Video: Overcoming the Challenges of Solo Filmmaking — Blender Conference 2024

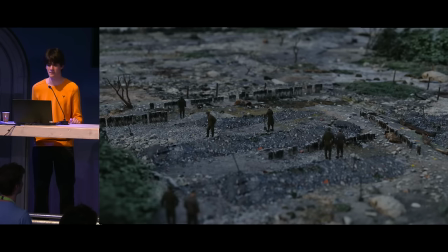(12:22)
I tried to hide how mediocre it was by pulling the focus back and now it just looks like a miniature. And yeah, not good. The most important part about shots like this is after laughing yourself for even trying to ship that, is how can I improve it? It's the mindset of what is the problem here to make it better, rather than what shot can I come up with to replace it.
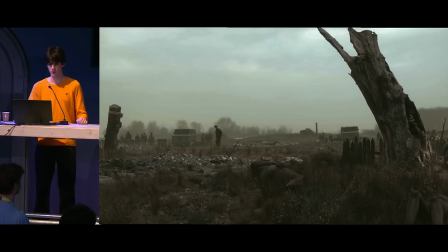(12:42)
It also saves you a bunch of time. So I tried a little harder. I redid the angle, did more greenery, and the animation works a little better. And yeah, it's still not perfect, but I also want to finish my movie at some point. There's this forgotten shot.
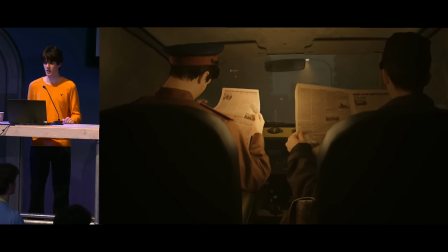(12:57)
I scrapped it where I was really disappointed, actually. It was one of those shots that you have in your mind for a long time, but it just doesn't turn out how you want.
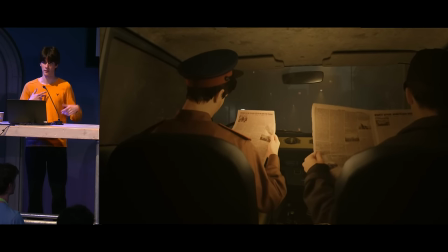(13:03)
It's weird, right? I came up with the shot, then I made the shot, and then it didn't turn out how I wanted.
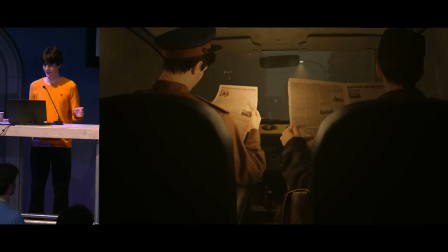(13:08)
There might be a person to blame here, but yeah, a lot of it was faulty prep.
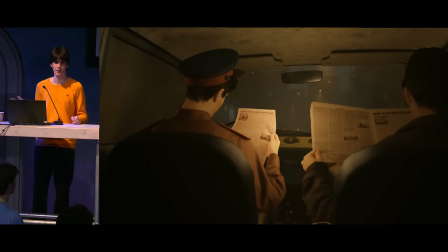(13:13)
During the green screen shoot, I was kind of running around doing everything badly. Yeah, I forgot the legs.
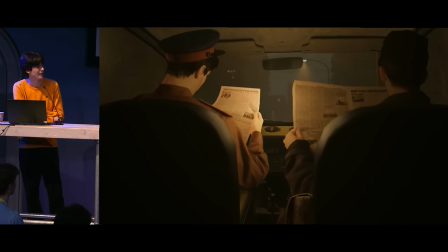(13:20)
Also, the car model I made, I think I made in like the first year, does not hold up very well.
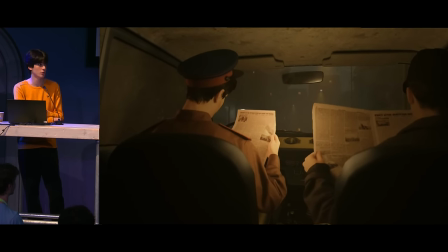(13:26)
One shot that close. Generally, try to remake any props if you're shooting close-ups, especially photo scans.
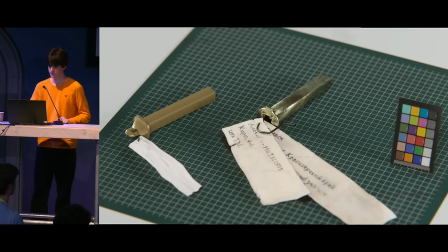(13:32)
Those are deceivingly bad up close. Yeah, upgrading props is super handy. This is just the one example I bring up. I had this tag asset I was using for the first two and a half years. That's what it looked like. For at the end of the movie, I kind of realized it looks like ass.
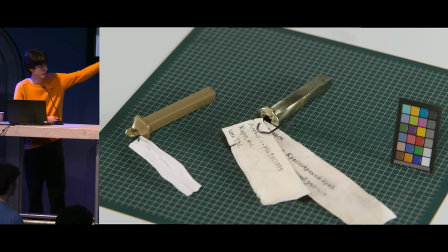(13:47)
So I spent 30 minutes redoing it, and it looks almost photo real, I'd say. So yeah, just sometimes remaking a prop is totally worth it. It might save your shot. Yeah, so I ended up replacing that car shot with this one.
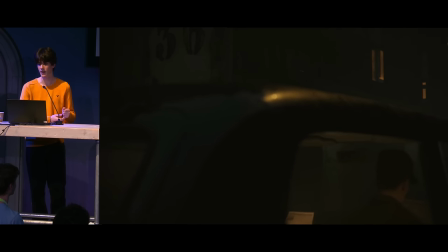(14:00)
And just by changing the angle, same car model, and just shifting the viewer's focus away a little bit, I think it works much better. Overall, I think my shot philosophy also changed along the years of making the movie. Because my green screen was so small, I was really limited in terms of just the elements I can shoot no matter what.
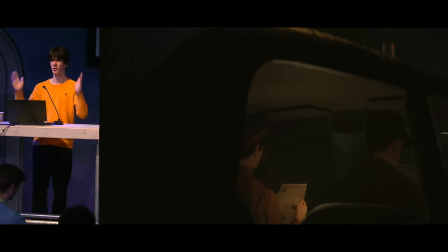(14:17)
So in the first year, I was kind of dumbing it down, shooting head on like a mug shot or like a stage play or something.
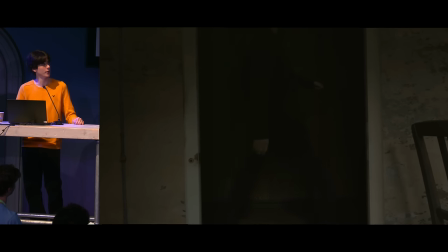(14:23)
Here, I'll show you. Yeah, this shot's a really good example of just having the character walk across in the tiny little sliver, hopefully I trick your brain into thinking, oh, he's still in the scene because he just goes behind the wall.
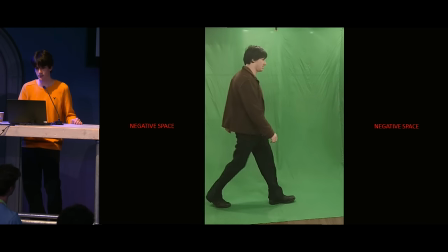(14:35)
Definitely not there. My green screen is not big enough, so you can see. You're kind of tricking yourself into how much negative space you're showing.
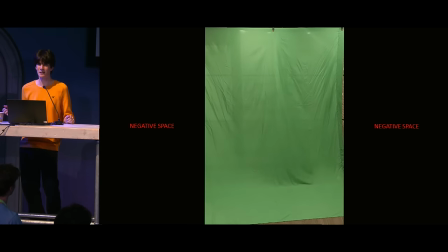(14:42)
And shooting like that is kind of ugly. It could look a little amateurish. But during the second year, I kind of embraced it. I was like, if we have the whole shot composition set up around the fact that we're shooting head on,
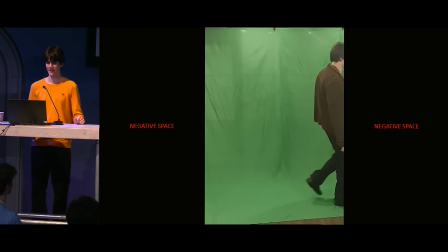(14:52)
like it's like a school performance or something, and the character stands in the middle might give it like that epic look.
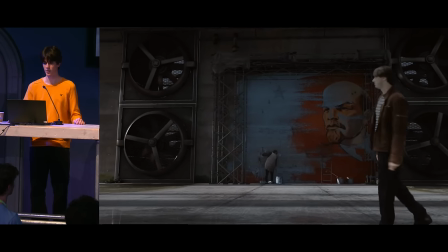(14:59)
Here, it worked for a couple shots. This one's pretty all right.
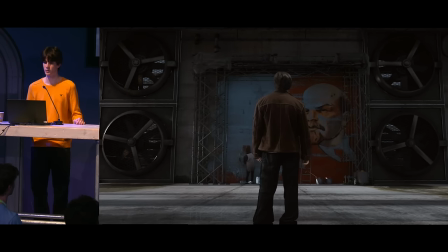(15:02)
Oh, and sometimes I add a little bit that I know my fellow Blender users will enjoy, like interactive paint on a green screen element. I find stuff looks a little more realistic when I haven't seen it done too often in CG, you know, like more novel stuff.
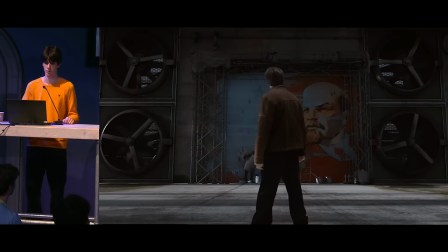(15:15)
Like, I don't know the trick behind it. I haven't seen the tutorial for it. That was my contribution there in the back, which is totally me acting, by the way.
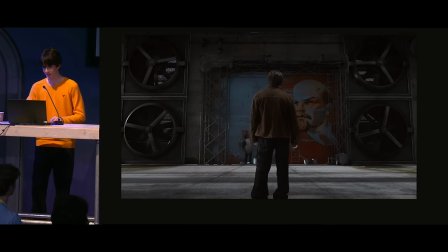(15:24)
I play like six roles in my movie. Yeah, this is what the green screen setup looked like.
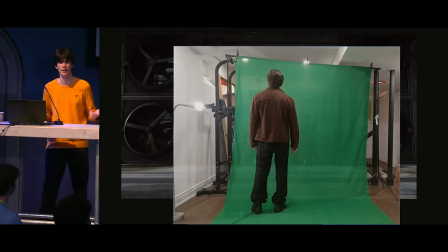(15:29)
You can see it's all the way on the left, because I had him walk in for two steps, and that was already enough for him to go completely off the setup.
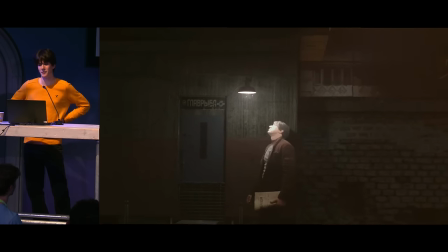(15:38)
Yeah, walking shots are obviously impossible on a green screen. That's like two meters big. But I tried.
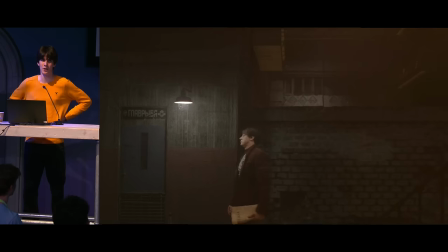(15:43)
I was thinking of all these ways I can get him to look not awful, like buying a treadmill or roller skates or something.
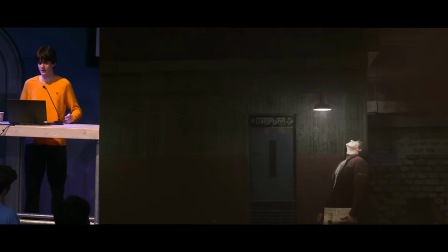(15:50)
Don't do that. Yeah, so it was definitely a bummer.
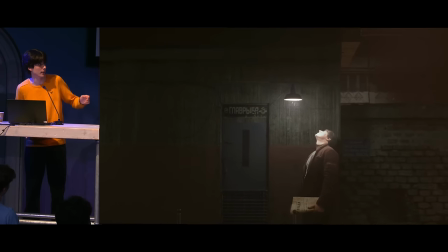(15:52)
I say be careful walking shots, because I even had him go off the green screen, and I totally rotoscoped him completely, and it still kind of looks fake, like he kind of starts to walk,
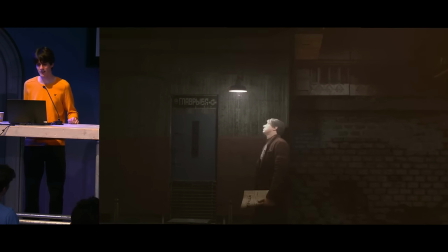(16:01)
you can see it, that's something I could have done better.
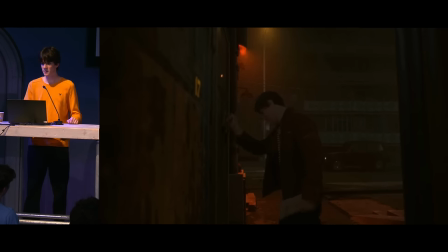(16:05)
In the final year making this movie, I decided I'm experienced enough to have characters interacting with their environment. This one was a pain in the ass to do, but it turned out pretty cool, this one's obviously quite a lot of work, but the impact of his hits don't really match the CG object, that's my one problem with it, Hjalty would kill me.
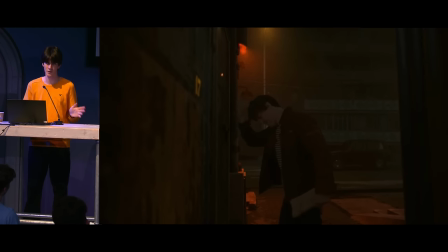(16:22)
But I still try to film the green screen right. Like, yeah, here's the setup for it.
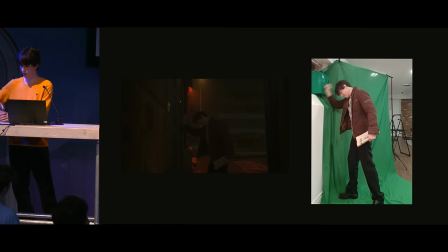(16:28)
Pretty wild stuff.